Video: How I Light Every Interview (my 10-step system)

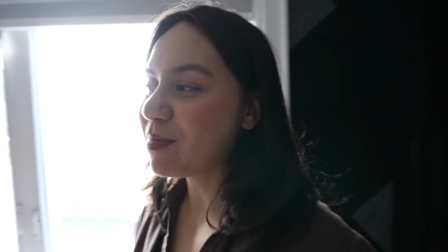Kim, this is going on YouTube. Hey, what's up? Go follow my cat on Instagram. You have your cat on Instagram?
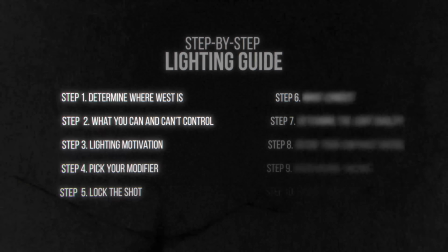Yeah, what his name's Logan Duty.
Next is lensing. You might think that you would want to choose a lens before you block your subject, but I find it's much easier once you have the whole space set up to determine how far you need to place your camera from the subject.
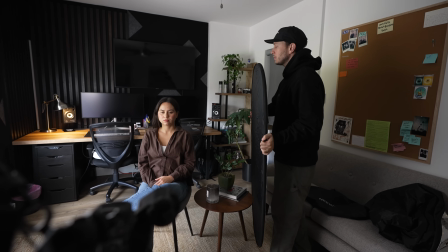It's more challenging to move a light at a person and all the objects in the room than it is just to swap a lens and move the camera in and out.
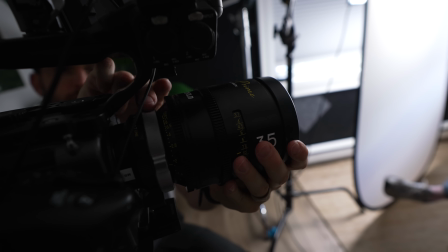So I typically like to light, block, and then really decide what lens I want, although I'm usually framing up on a 35mm.
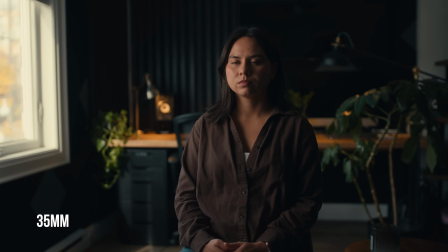Why this is something like a 50mm or an 85, it just hides too much of the background.
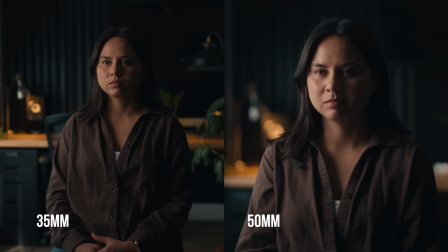I like to be on something a little wider. A 25 or 24mm is maybe showing a bit too much of the room, although I do like shooting my interviews sometimes with this, just getting real up close. Right now I'm on a 24mm, but typically I find the best lens for you to set up an interview is a 35mm.
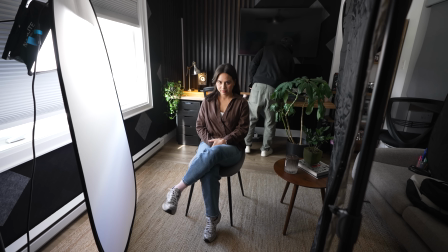And another reason is if you're able to frame up on a 35mm with your main key lighting and your mics and your negative fill,
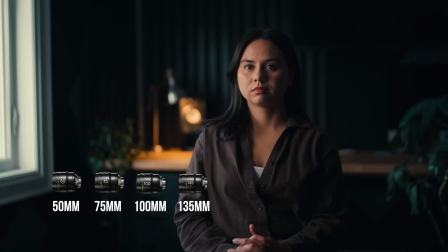then any other lens after that is going to work because it's going to frame out those things. Where if you start on a really tight lens, you may be running into problems if you need a second angle and you need to then widen out on your main shot so your main shot and your second angle don't look identical.
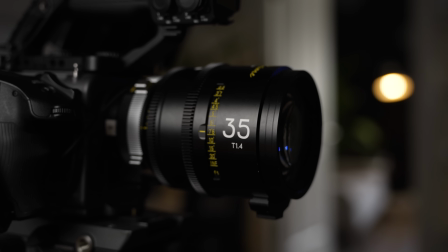Also too, this was my first time using my Arles Prime lenses. I think I'm pronouncing that right.
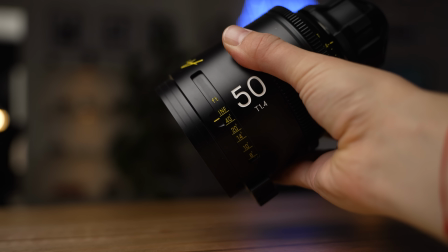These are from Dizio. They're VistaVision Primes that have T1.4 through the whole set.
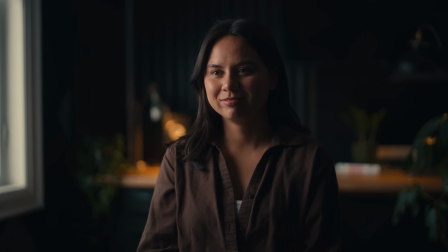Beautiful lenses, very sharp. I had them wide open and they still look beautiful. I'm looking forward to trying these out more. If you want me to do a bit more of an in-depth look at them, let me know below.
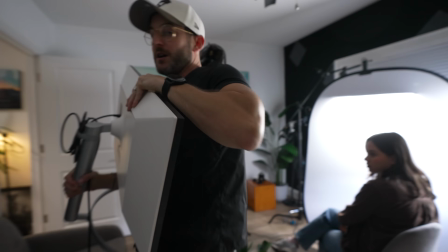Coming through, big giant office. Actually, it's a 1-bedroom apartment. Hashtag blessed.
Once I've kind of finessed all this in, this is where I like to begin to pick my contrast ratios.
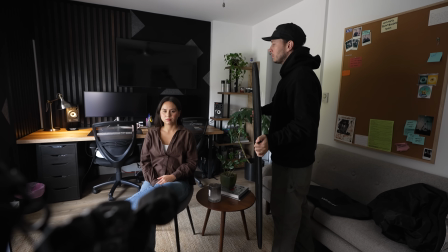This is where now I'll play with my aperture, my ND filters, and the brightness of my key light to begin to determine how much I want on the face.
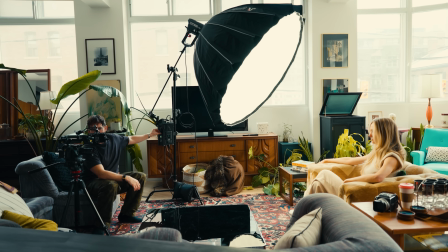You can always jack up your key light to 100%. This just means you have to reduce your exposure.
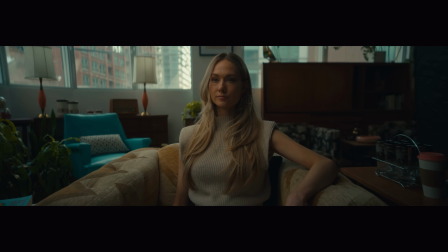So in turn, you're gonna have a higher contrast level because the rest of the ambient light won't be equal to your main key light.
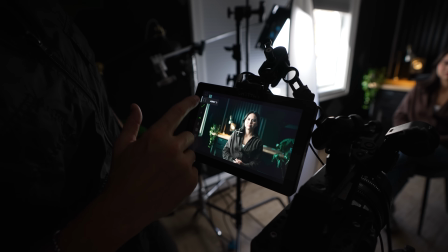This is where I like to use my waveform and my false colors. I'm flicking it on and I'm looking at the shadow side of my character's face to the key side of the face. And don't let anyone tell you that you have to light at 60 IRE or 40 IRE or 75 IRE, which that's a little bit too much if you're doing 75 IRE. I have said this in the past, typically your camera's color science and sensor does like skin tones closer to 60 IRE,
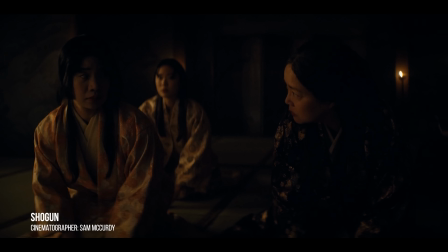but tons of high-level Hollywood DPs these days are shooting as low as 35 IRE or even lower in some cases for their character's face. It depends the mood, the aesthetic, and the motivation that you're going for. But for me, I like a higher contrast ratio.
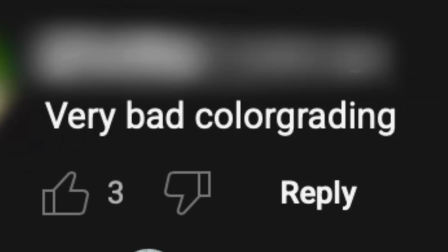I like shadows. A lot of you complain about that. But I prefer dark black.
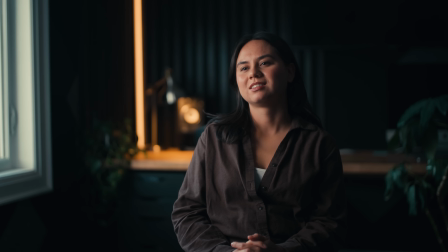So for my interview as well, I like to have that higher contrast ratio on my character's face.
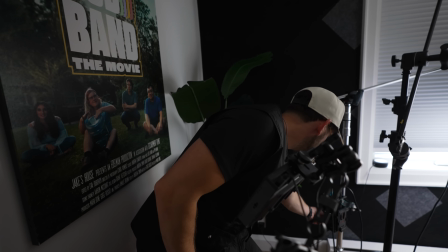So in this case, when I was shooting with Kim, I think I was down at a 20% output on my nan light, and I pushed that up to about 35%, I believe. And that gave me a higher contrast ratio as I brought down the exposure. And it also helped me equal the exposure of the light coming in through the window. Now that we have the light positioned properly, our character in the right place, both our camera and the lensing chosen to be a bit better.
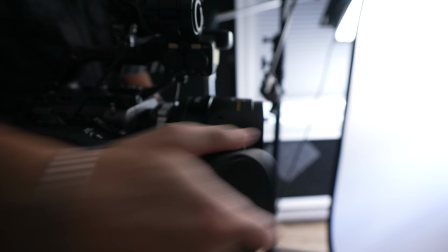And in this case, I decided to swap to the 50 from the 35, and I moved my camera back a bit so that I wasn't just completely cropped in. I do like wider interviews. It also gives people space, like me right now, to move their hands as they talk. But from there, that's when I do the background tweaks. I don't really worry about the background too early.
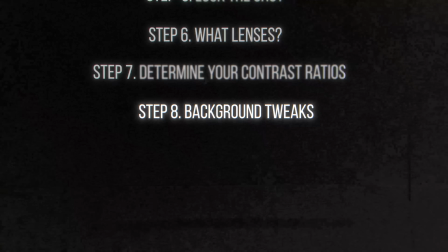I want to perfect my character's face because moving stuff around the background is really quite easy. And this is where it's kind of a game of, is this too close?
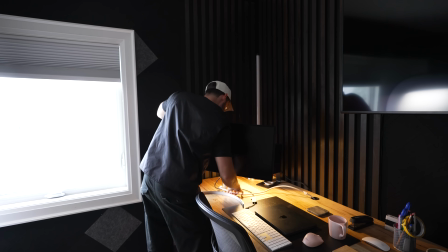Is this too far? Does this feel too forced? Does this feel too natural? Are we too sparse? Are we too busy?
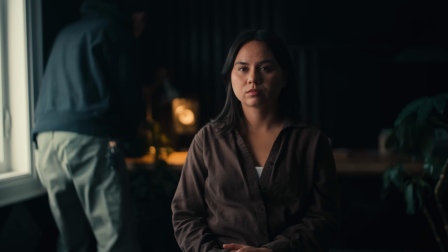You can play around with this all day. What I actually recommend is recording and playing it back.
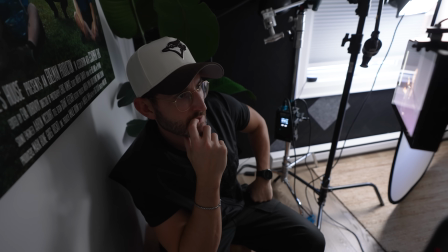There's something about watching footage back that you're more analytical. I don't know what that's about. It happens to us as cinematographers.